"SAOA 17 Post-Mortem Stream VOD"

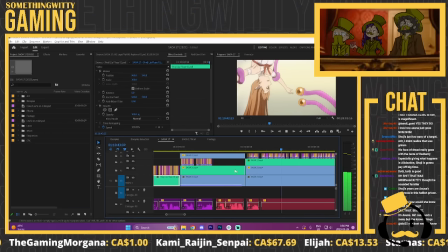6209s But let me just say, it is so great to see a friend making such brave strides in their mental health journey.
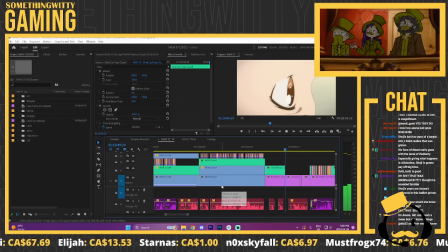6218s But, tell me, can the same be said for Biscuit?
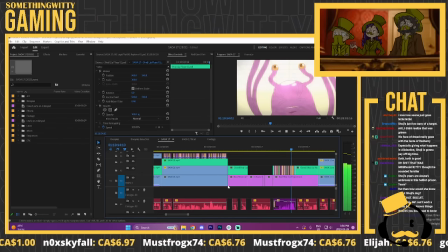6223s How the fudge do you know about my dog? Oh, don't you worry about that.
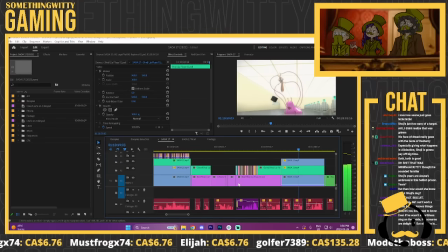6229s After all, the way I see it, you got yourself a choice to make.
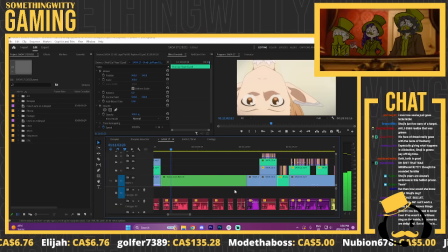6233s You see, you can either let me go, or I break out and I eat that biscuit. Oh no! Clock's the voice ticking.
Effect was all Izzy. This is a decision that Izzy made later.
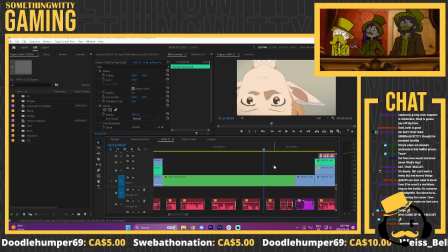6252s
So good. I had a particular plugin that I wanted to play with. Like, oh, I bet I could add like a little kind of demon flavor to it and just make her super intimidating. I think... I can't remember how we wrote this. Sorry, go on, Izzy. Sorry.
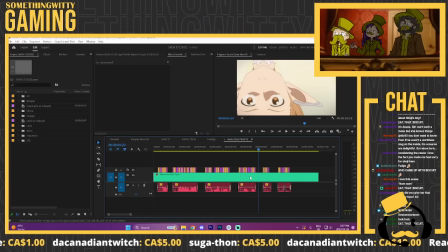6268s
This was one that didn't have to do as much editing to it as I might have thought.
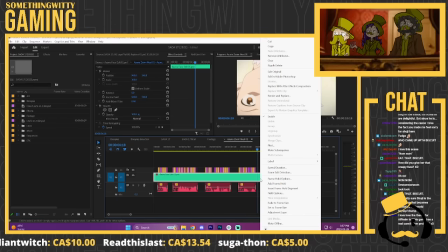6278s
Because I was repurposing the shot, like, right after the tentacle licks her and she looks all horrified.
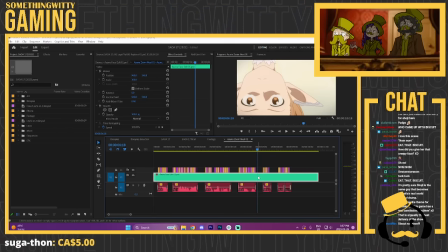6284s
So I just tweaked it a little bit so she looks more menacing than scared. Nice.
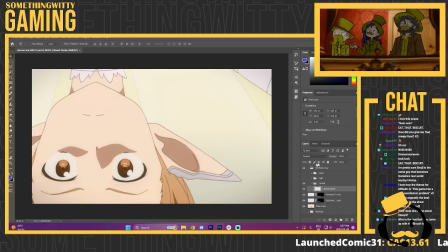6292s
Especially changing the mouth. Mm-hmm. Mm-hmm. Let me see here. I feel like the entire biscuit bit was just us all riffing. Yeah, that's definitely our, like, a three-person riff. Yeah. Right there.
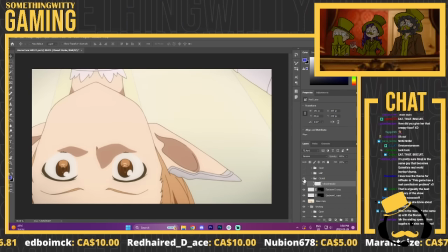6307s
You know, and yeah, like, you know, someone would pitch the name Biscuit and someone else would be like, you know, oh, Nom Nom, you know, like going off. Yeah, you know, like, oh, yeah. It's perfect. The dog's name is a snack. Yeah.
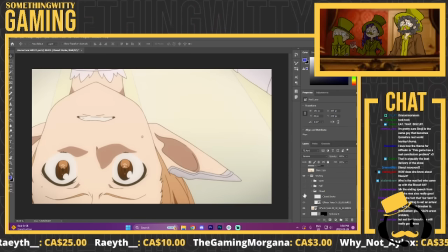6324s
So she'll threaten to eat it. Eat that biscuit.
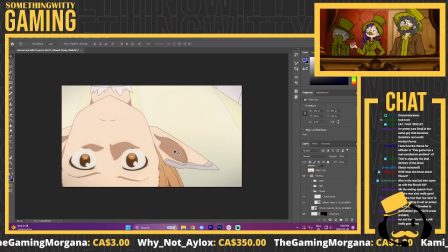6329s
Biscuit. Like, yeah, it was definitely a case of she was threatening his dog.
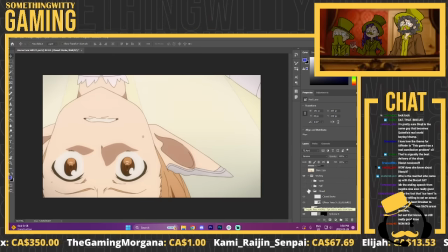6336s
We came with the name Biscuit. Oh, what is she threatening to do to the dog? Well, it's named Biscuit. She's threatening to eat it. You know, it was just like one of those things of back and forth and bouncing ideas. So this whole thing of like, she is always in control of this. Like, even though he has grabbed her and she is upside down,
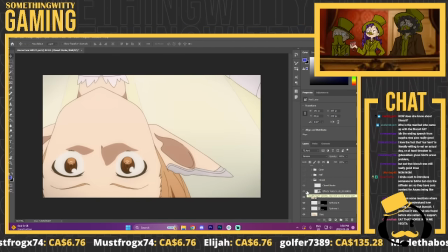6354s
she is the one who has control of the situation somehow. Yeah, yeah. Like, Asta definitely has like a Hannibal Lecter vibe in this sequence. For sure. I'm all about it. Like, very, very Bane in Dark Knight Rises.
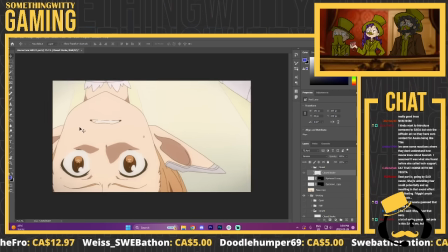6370s
You feel you're in control. There we go. Okay, so yeah, this is how this looked in the original.
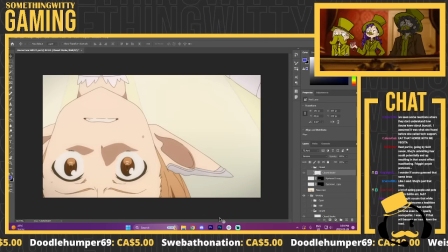6378s
Mm-hmm. A lot more terrified.
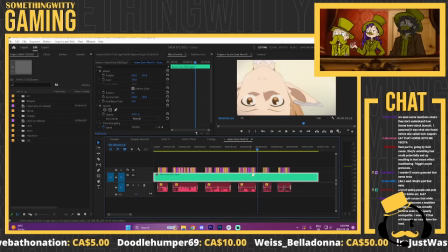6381s
So yeah, like changing her mouth, messing with her eyebrows a little bit, getting rid of the kind of lines.
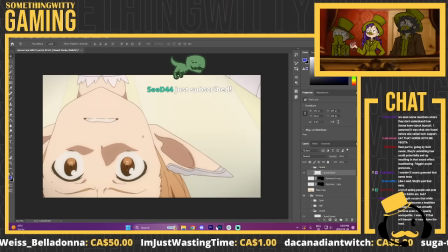6388s
Sweats. Yeah, the like lines above her eyes, because it looks it looks more afraid.
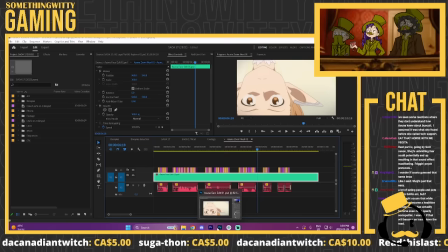6395s
Mm-hmm. Want to make her kind of relaxed. But also having the big serious eyes, like, fucking you the gum kitten.
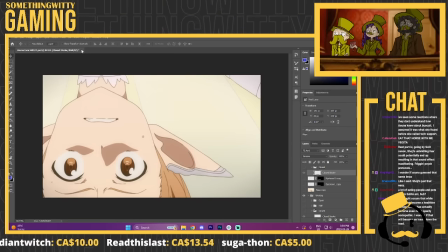6404s
Yeah, like, she's boring through you with her eyes. Mm-hmm. Very good.
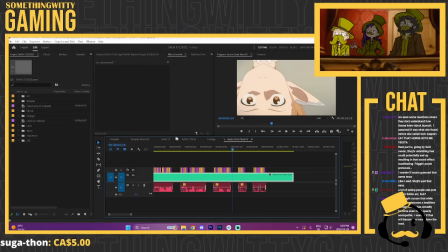6410s
Very well done, his boy. Thank you. Mm-hmm. Yeah, no, dude, fucking super reflective.
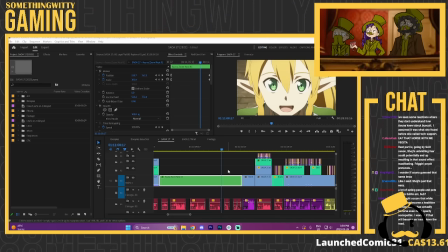6417s
We noticed that was the thing. Because, like, in the previous episode, Austin is like, okay, like, fucking enough of, like, plan A or whatever. Like, fucking the eating employees fucking thing. It's like, Austin, why are you like this?
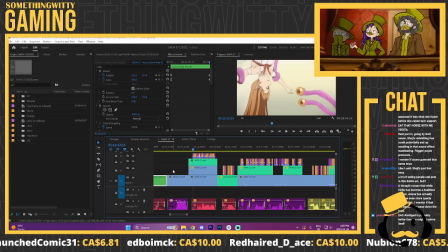6430s
Like, what the hell? Why? Fucking self-seating the cat, seeing shit. It's like, this children's game has a real cannibalism problem. There's like, so much cannibalism that seems to have spawned independently in different areas.
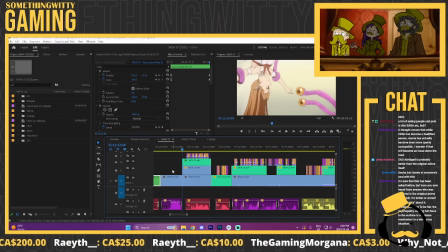6448s
What is it about this game that brings it out in people? Part of the experiment? I mean, Einkrat had an arson problem. This one's got a cannibalism problem.